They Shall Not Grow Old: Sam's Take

Peter Jackson's World War I documentary, They Shall Not Grow Old, is not only an achievement in film restoration,
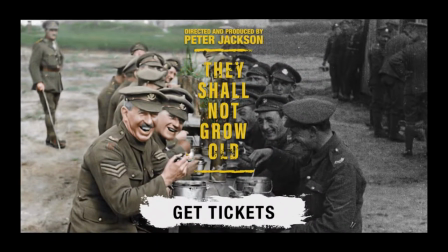(0:06)
but also an impactful and intelligently made film that conveys the many emotions felt by soldiers during war.
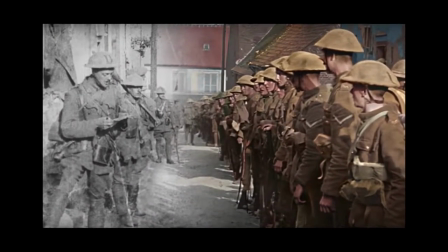(0:12)
It is at once hilariously charming and horrifically brutal, but entirely poignant.
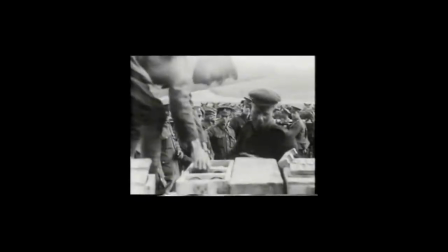(0:20)
The film begins with black and white footage, the images presented in their original aspect ratio with minor restoration done to the film.
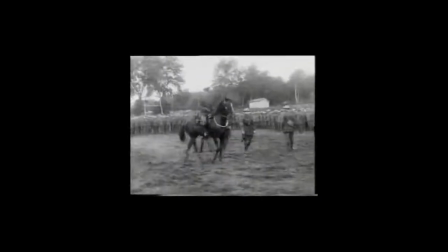(0:27)
The soldiers themselves narrate the film using interviews conducted in the 60s and 70s.
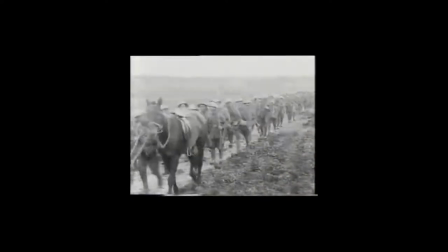(0:32)
We never see these veterans being interviewed, and we never know if they're in the scenes on screen. We also never see historians or hear from them.
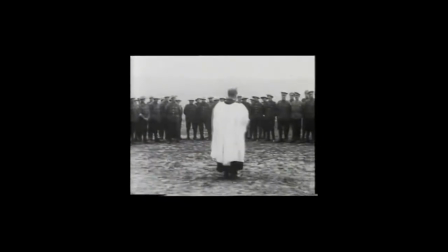(0:40)
This is a similar technique used by Asif Kapadia in his documentaries Senna and Amy.
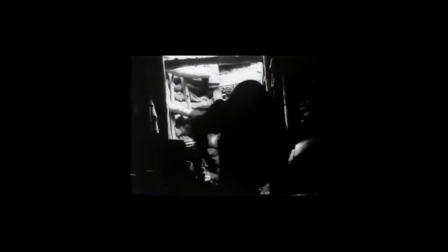(0:45)
Just like with those films, the choice to never use interview footage makes the film more immersive, as we never leave these soldiers' sides.
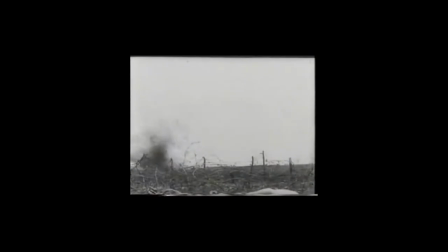(0:52)
After signing up for the war effort and surviving boot camp, These British soldiers,
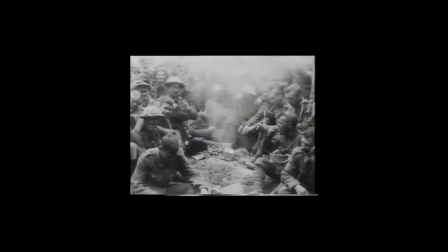(0:56)
many of whom weren't even 18 years old yet, are thrust into the never-ending agony and horror of trench warfare.
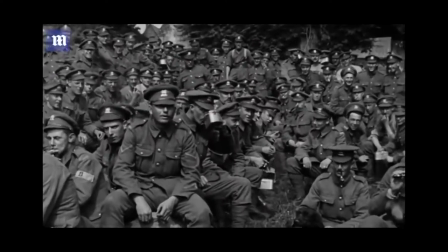(1:02)
This is the point in which the film goes into color, and it's the moment we as an audience can begin to fully relate to these soldiers.
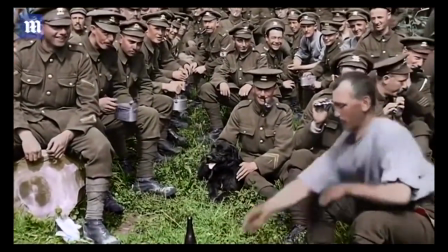(1:09)
The restoration is a marvel to behold, a showcase of how technology can update old footage to the point of looking modern.
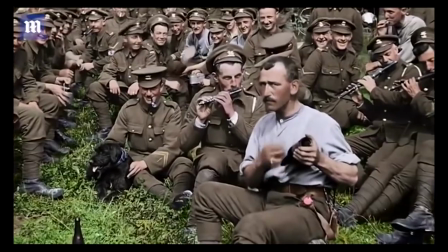(1:16)
The soldiers seem full of life in comparison to the black and white footage, their skin is tangible, their different smiles shine into the camera.
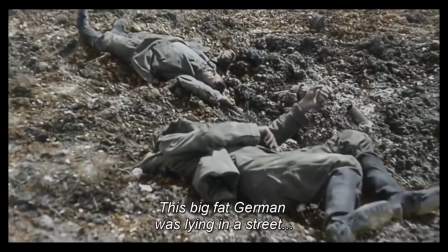(1:23)
Yet, this also makes the dead bodies and eviscerated corpses all the more horrifying.
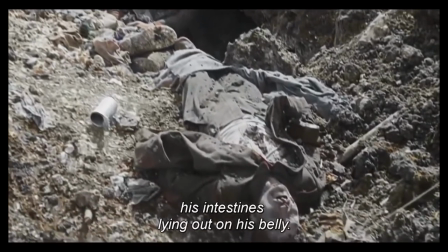(1:28)
Where there is once life, there is now a very distinct death. The color has left their bodies, and these discolored figures are covered in blood and gore.
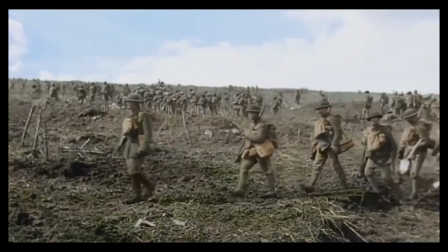(1:36)
Another important aspect in conveying the experience is the inclusion of sound.
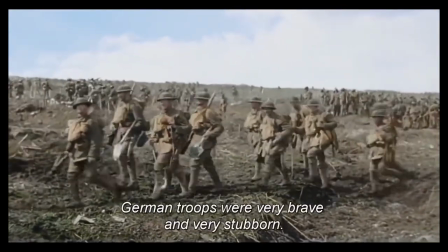(1:41)
The sound effects and voices added to the footage do so much work to put the audience into the moment.
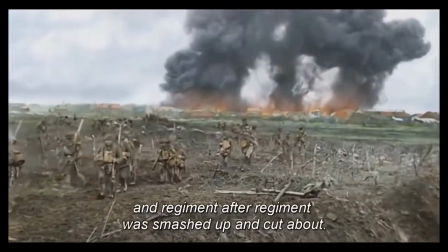(1:46)
The voice acting is lined up near perfectly with the footage, and the foley work is superb.
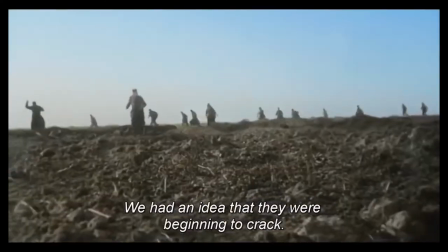(1:51)
There's a sequence where the soldiers describe invading the German army, and the screen goes dark with only the sounds of war filling the theater. It's a haunting experience where exploding artillery, agonizing screams, and whizzing bullets are all that remains.
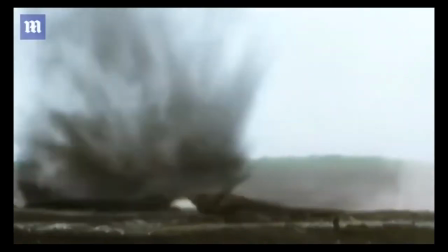(2:04)
By the end of the war, once everyone has returned home, I was struck by how mistreated and uncelebrated these soldiers' efforts were.
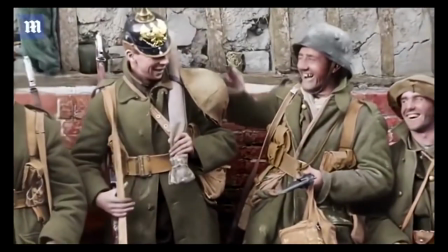(2:12)
Many were unemployed, struggling with physical and mental wounds, or simply being mistreated by their fellow citizens.
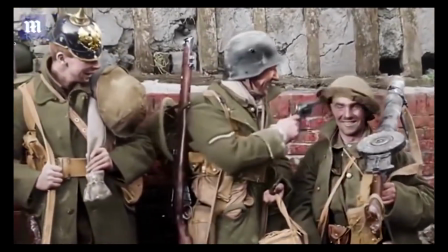(2:18)
Yet, a few of the soldiers remarked that it made sense to them. As these were civilians, there was no way they could even conceive of what the soldiers had been through.
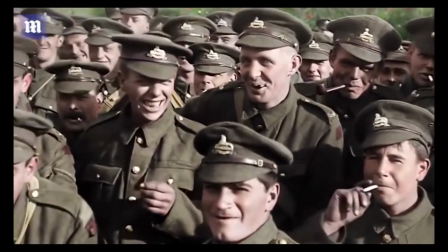(2:27)
I then realized why Peter Jackson made this movie.
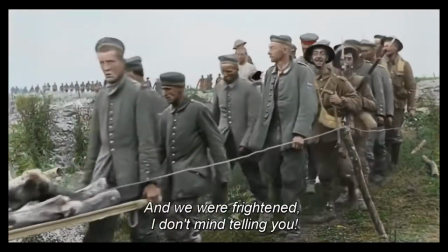(2:30)
For modern people, it's impossible to understand what trench warfare is like, and black and white footage can only be so relatable.
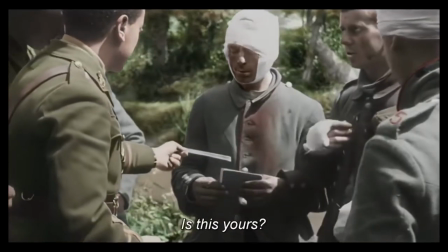(2:37)
We don't see the world in black and white, or without sound, so it's difficult for film from that era to perfectly reflect what the soldiers saw.
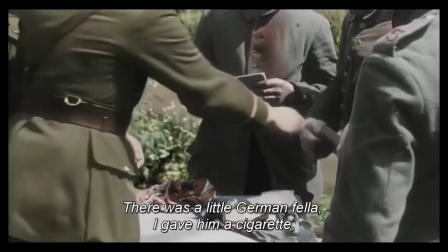(2:44)
There is always a distance from what's happening on screen. In the same vein,
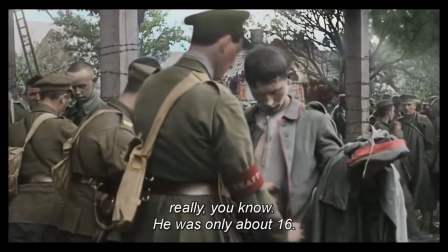(2:49)
these young soldiers could not understand what war was like because all they had were photos or illustrations, things edited and created as propaganda.
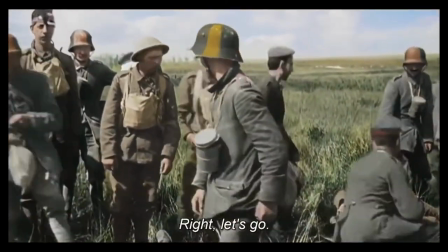(2:57)
The only people who understood what it was like to be in combat, to see your fellow soldiers killed en masse, are other veterans.
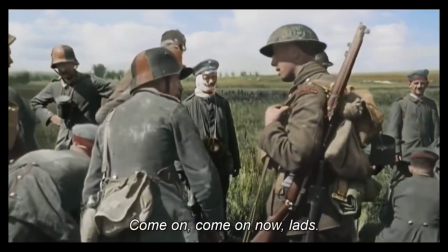(3:04)
Even veterans from other militaries have more in common with the British soldiers than their own countrymen.
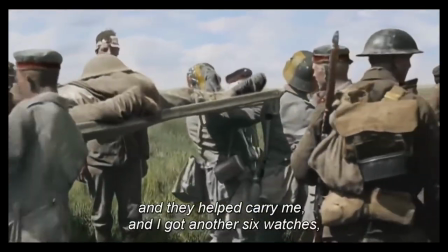(3:09)
Because of this, these men have a shared experience that creates a special bond, one that most people at that time, or even today, can never fully understand.
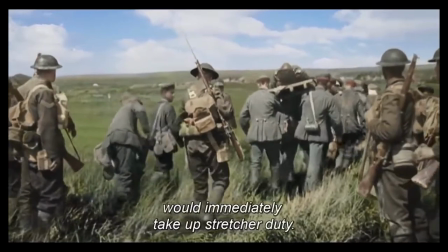(3:18)
By restoring this footage to the point where it looks and sounds like something shot today, it makes the horrors of war all the more horrific, and these soldiers all the more relatable.
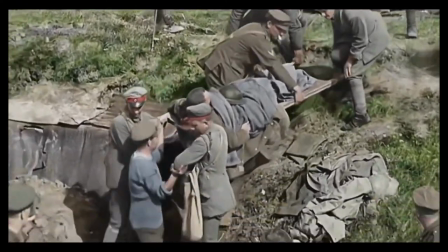(3:27)
While audiences who have not experienced combat will never truly know what it's like, they can at least listen and sympathize with those that have.
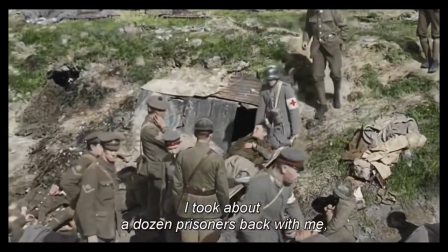(3:35)
And Jackson's film helps with just that.
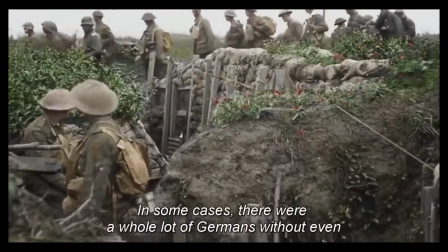(3:38)
They shall not grow old, because it would be a disservice to forget about the struggles these young men went through. or to forget about how they, and many soldiers to this day,
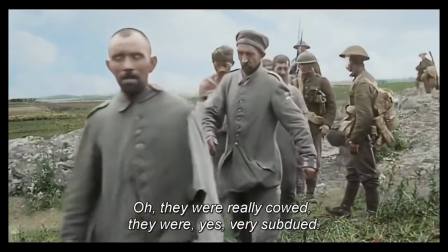(3:47)
are mistreated and lied to for the sake of fighting senseless wars when all anybody wants is for these battles to be
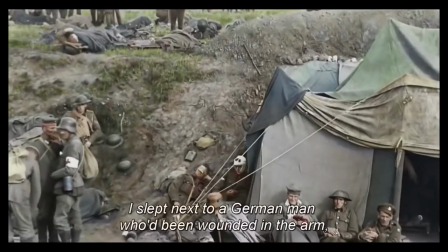(3:54)
over.